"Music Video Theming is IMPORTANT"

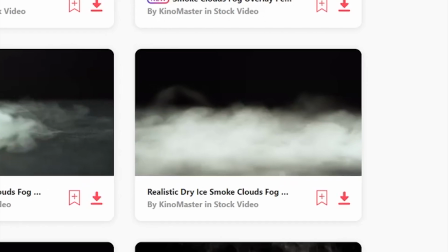0:00 Before we start the video guys, you can get your first month of Envato Elements for only $9 via the link below.
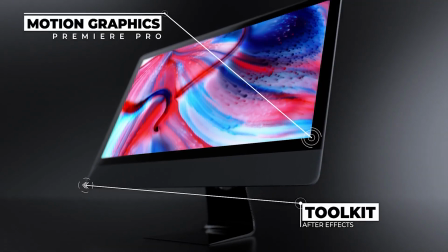0:06 If you've watched this channel or if you're a video editor, you probably know what Envato Elements is. It's a pretty good deal.
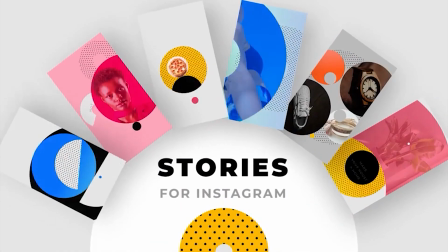0:11 Check it out. Every subscription helps the channel. Alright, let's get into this video. And how's it going guys? Joshua Lefemi here, live from LA. And in the last couple of videos, I actually had a couple people ask whether or not this mic was fake. Well, I can assure you that it is a real mic. You can probably hear that it is a real mic now that I'm going away from it And what I actually did in the past for videos I didn't like how this plastic I didn't like how it looks in the light. It kind of gives you a weird reflection There's a lot of scratches in it So what I did is I went into Photoshop and I actually put like a black solid that I cut out to be the exact same shape of the mic And I lowered the opacity a little bit to kind of smooth things over this mic doesn't move So I didn't need to track it. It just stood still and And unfortunately, it made the mic look fake. And this is how the mic looks. Absolutely no changes done in all of its glory.
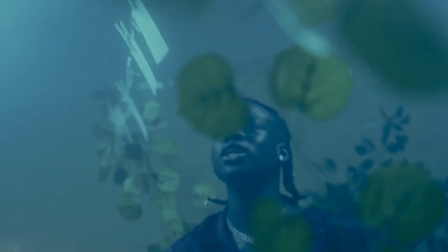1:00 In this video, I'm going to tell you guys the importance of theming in music videos.
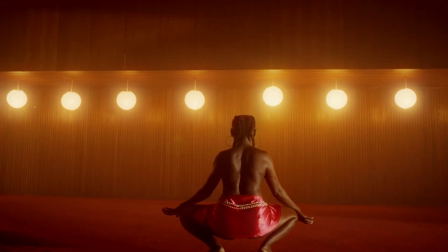1:05 So on the topic of theming, we're going to be breaking down one of Director Sayi's newest videos for Rayma entitled Woman.
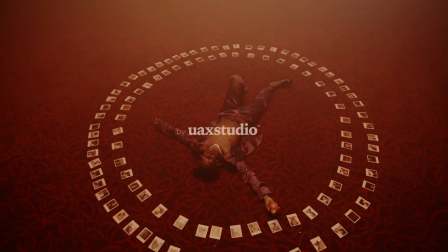1:13 Director Sayi is a crazy talented director. He runs UAX Studios. I am literally glued on their Instagram. They are always posting incredible stuff.
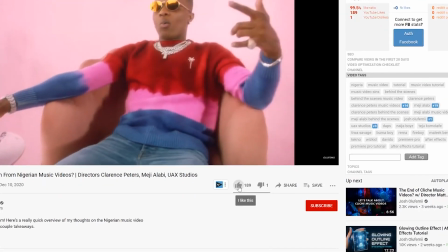1:22 And guys before we move on please make sure to click the like button down below and why not while you're at it Click the subscribe button and I promise we got some dope content in store for you this month So moving along we're talking about music video Visual theming and how it's used
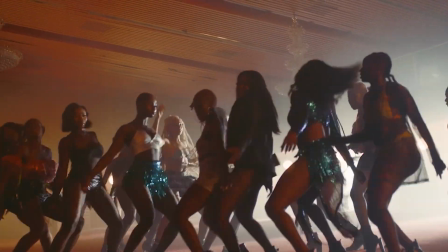1:37 to add depth to cinematography as well as narrative Like I've said in past videos a great theme is usually restrictive enough so that it's
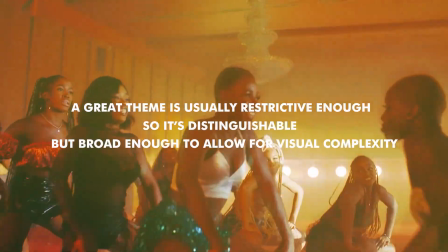1:44 distinguishable But broad enough to allow for a certain amount of visual complexity whether it be the vintage dreamy look in Rayma's Ginger Me,
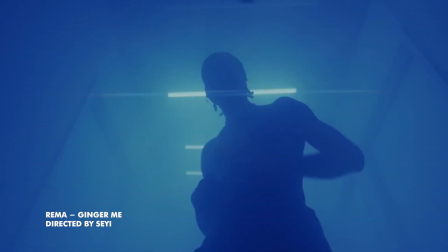1:52 or
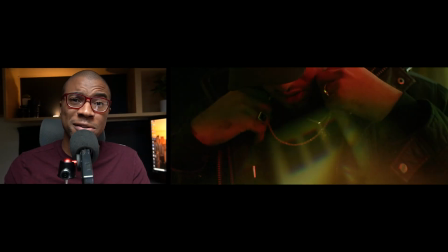1:57 the colorful contrasty grainy look in Night's Fireback.
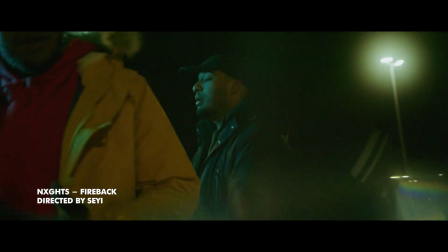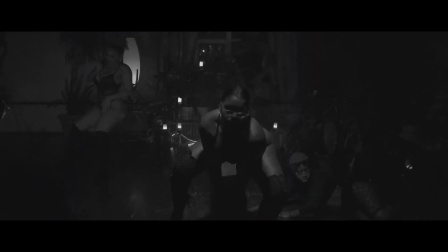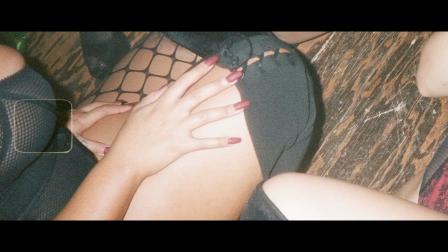2:11 Director Sayi seems to religiously stick to a specific theme with each of his projects.
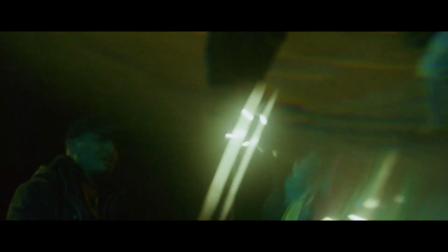2:16 It's what gives his videos that distinguishable feeling of intentionality and high production value.
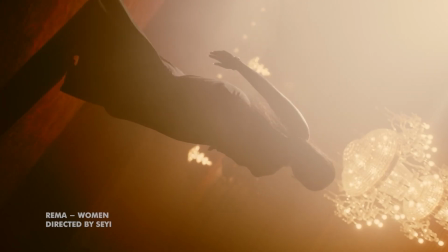2:21 Going back to Rayma's woman, you can tell that the theme revolves around the snapping of photos.
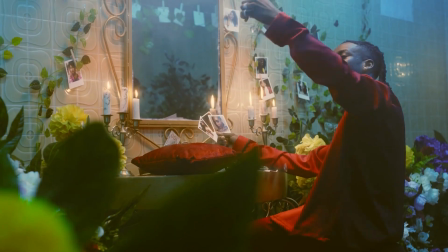2:27 The video opens up with Rayma surrounded by photos of a woman, stuck on his wall, and hanging up to dry on the line.
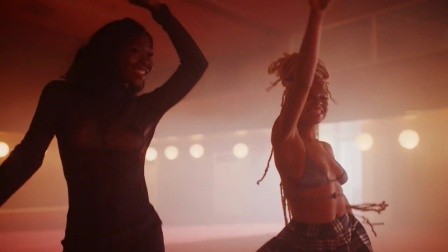2:33 He starts meeting the woman one by one, then two by two, until the entire set is full of women propositioning him.
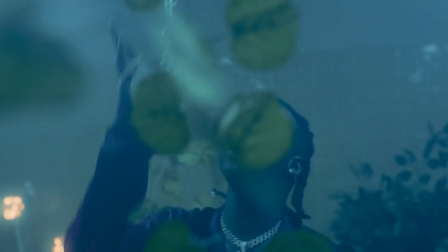2:39 All throughout the video, you can see the theme of photography bleeding into even the way the video is edited.
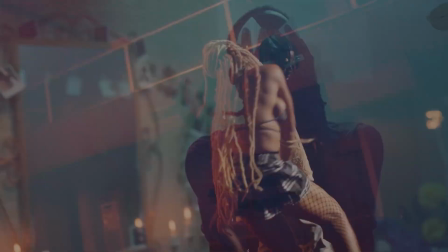2:44 This is the part that really made me love the video. Check this out right here. You can see this all throughout.
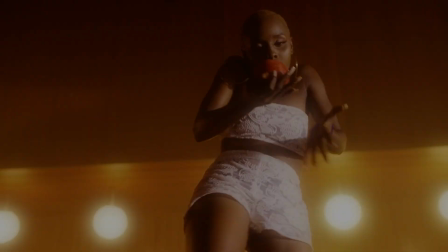2:48 You can see different clips freezing on a specific frame and then cross fading on to the next clip You can even see other places where the freeze
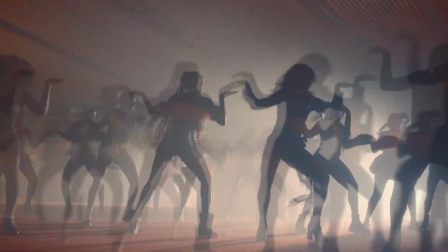2:56 frame is actually hidden in between a sudden jump cut You can also see hard cuts that are doubled up with scaled up Semi-transparent footage overlays
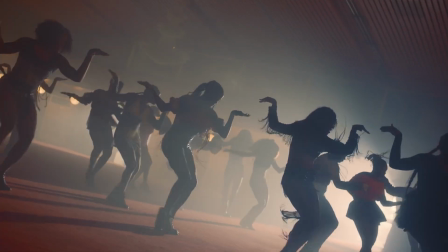3:04 almost reminding me of the shutter coming down as a photo is snapped all throughout the video Video clips
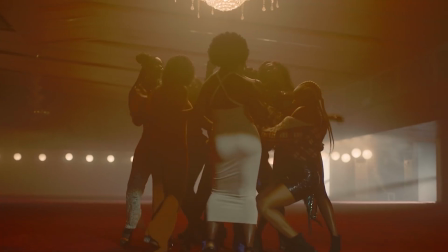3:10 transition into each other via a bright flash simulating of course a camera flash
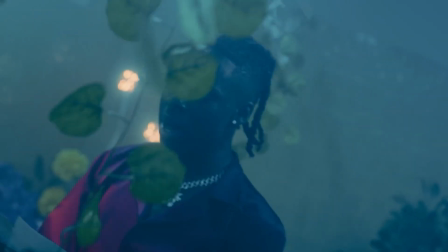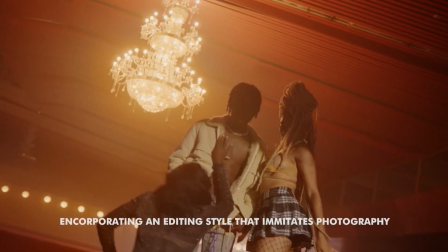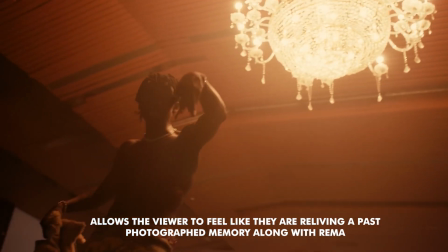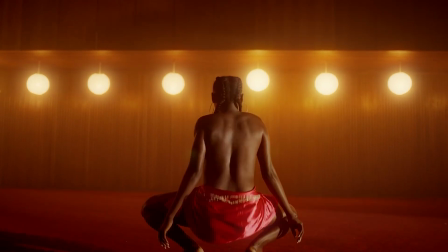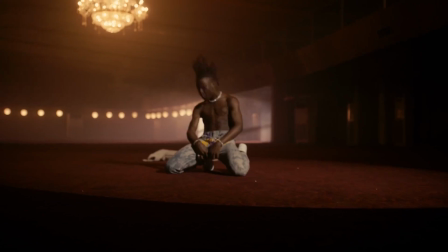3:38 check out this glorious shot right here reima is on the ground rocking his body out and again the frame freezes right when the background light fixture brightens
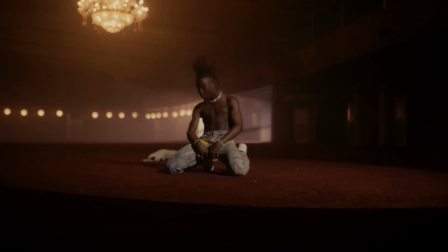3:46 suddenly it's such a beautiful and intentionally on theme shot choice and i even love how say he decided to crossfade into that movement as not to
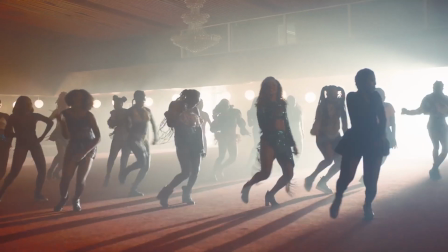3:54 give up the momentum of the song's pacing in the chorus an